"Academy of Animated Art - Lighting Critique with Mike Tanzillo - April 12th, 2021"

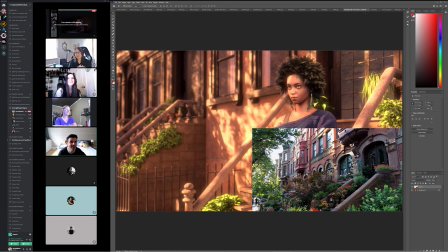33:04 You guys should check it out if you're going to come here. Okay. Next up.
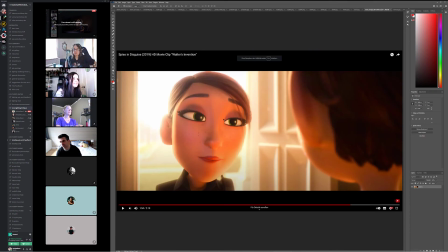33:10 Okay. So, Sooner we've got, so this is, if anyone's seen Spies in Disguise, this is the opening sequence. It was all lit by one artist, this guy named Angel Camacho, who is incredibly talented, probably one of the most talented people. And he just makes everything look so beautiful.
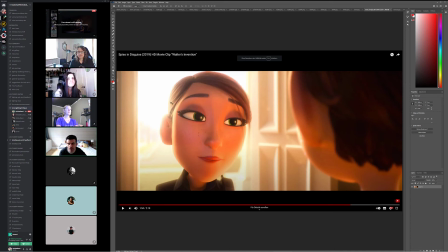33:30 And this scene in particular, the amount of softness, the amount of backlight, the amount of fill light, the amount of softness overall, it's really, really on point to the emotional setting that we're trying to create here.
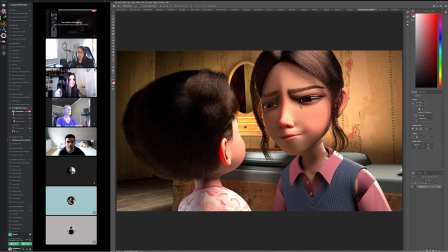33:42 So so one of the biggest things is the key to fill ratio. So just and I know Forrest pointed this out too, in the shot that you're referencing, it's very backlit. There's lots and lots of light coming in through the window, but I think you're trying to get a similar look.
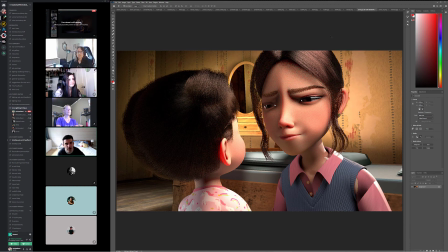33:56 So the biggest thing that you want to watch out for is look at the fill value on her face here versus the fill value in here.
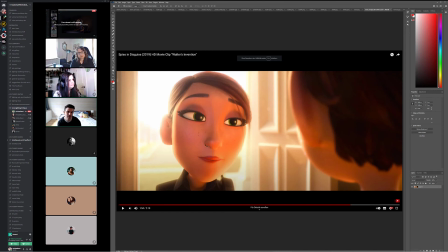34:04 And what Angel was doing a little bit more than, yes, he's using, it's definitely brighter around the edge here and definitely brighter on this side, but it's more about a hue shift to cooler tones slightly in here.
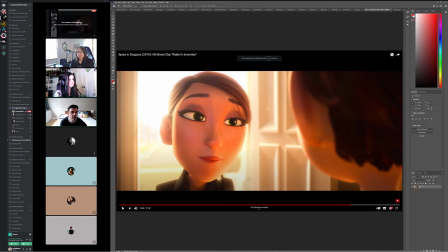34:20 And you can see, again, some specularity and then the amount of bounce that's up in here on him.
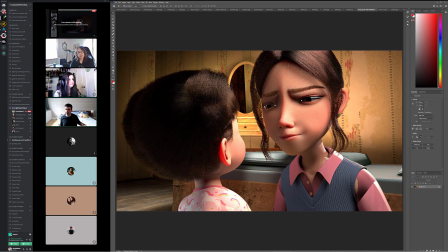34:26 So you really just want to kind of engulf the space with this kind of warm light that rattles around and only fills in as the cooler colors on the sides. Forrest also pointed out, you just want to watch the subsurface on some of this stuff, right here on the ear and on her nose feels a little strong.
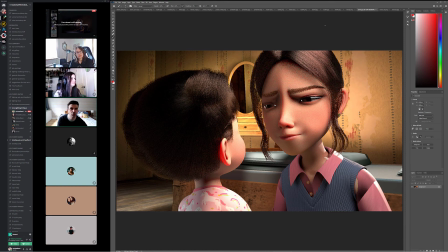34:43 And then the other thing too is you want to soften the environment,
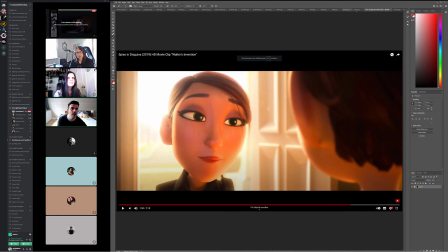34:51 and by that I mean throwing it out of focus, not allowing anything to go into like super dark values in there.
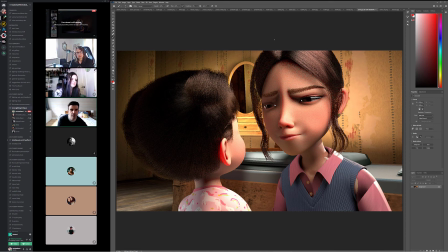35:00 And then from there, like a big thing too is the connection to the character's eyes.
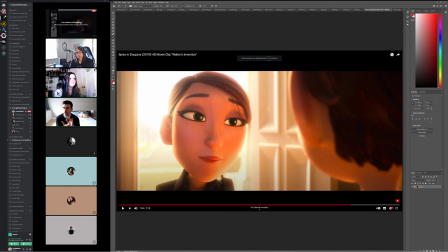35:08 Like you can see it, like you feel so aware of, like you feel like such a good connection to her, because again, like the sclera is a little bit brighter, but also a little bit on the warm side. You can still see her green color, and you've got the eye ding falling right on the edge of this iris pupil thing.
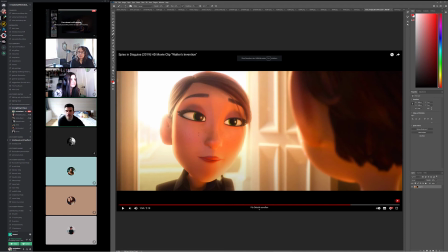35:27 And again, normally we would lift it up a little higher than this, but given her eye shape in this and the way that she's looking, like if we went up here, we would lose it. So we kind of pulled it down a little bit.
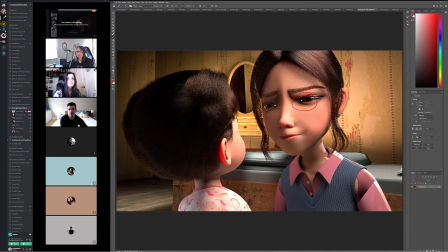35:40 And so for this one, it'd be a matter of like there's some sort of like super dark line there, getting the eye whites to pop. The pupil and iris is like blended together on this side, so it doesn't really feel like a human eye yet. So I think that would be a big thing for you to address as well.
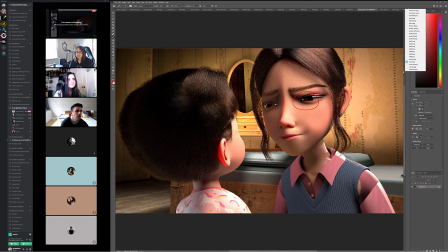36:02 Right, and then we have Vanessa. Okay, cool.
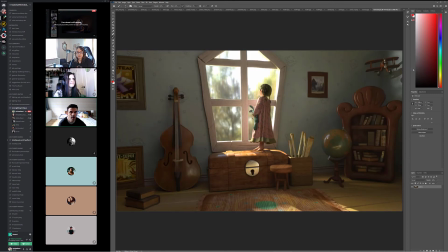36:09 So we've got this reference, and then we've got your image. So I think pull them together.
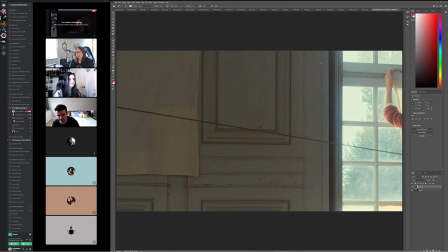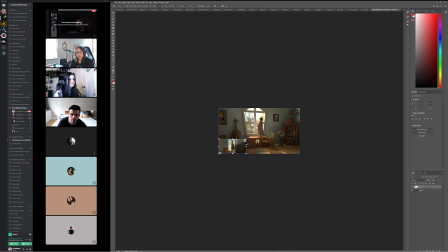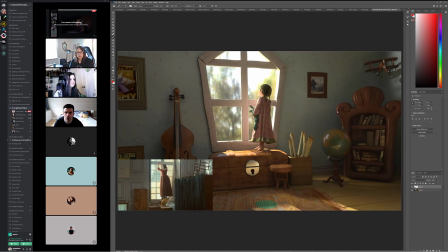36:25 So I think they're looking good. I think that we can go a little darker in yours around like these, like around the area further away from the window. Because like if I'm comparing the value of this wall to this, I think it can go a little bit darker.
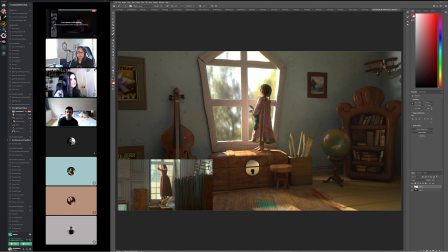36:40 Looking out the window looks good. The character herself, I think she looks good. A little bit of, I would maybe tone down her subsurface a little bit because it's just kind of like I would like to create a little more shadow from her chin in here.
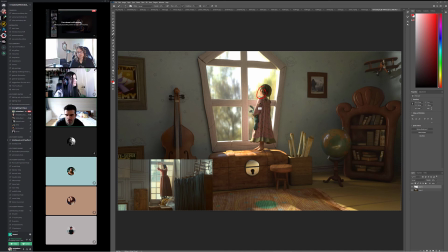37:01 And then her hair. I'm wondering if her hair could get a little more speck on the edge here.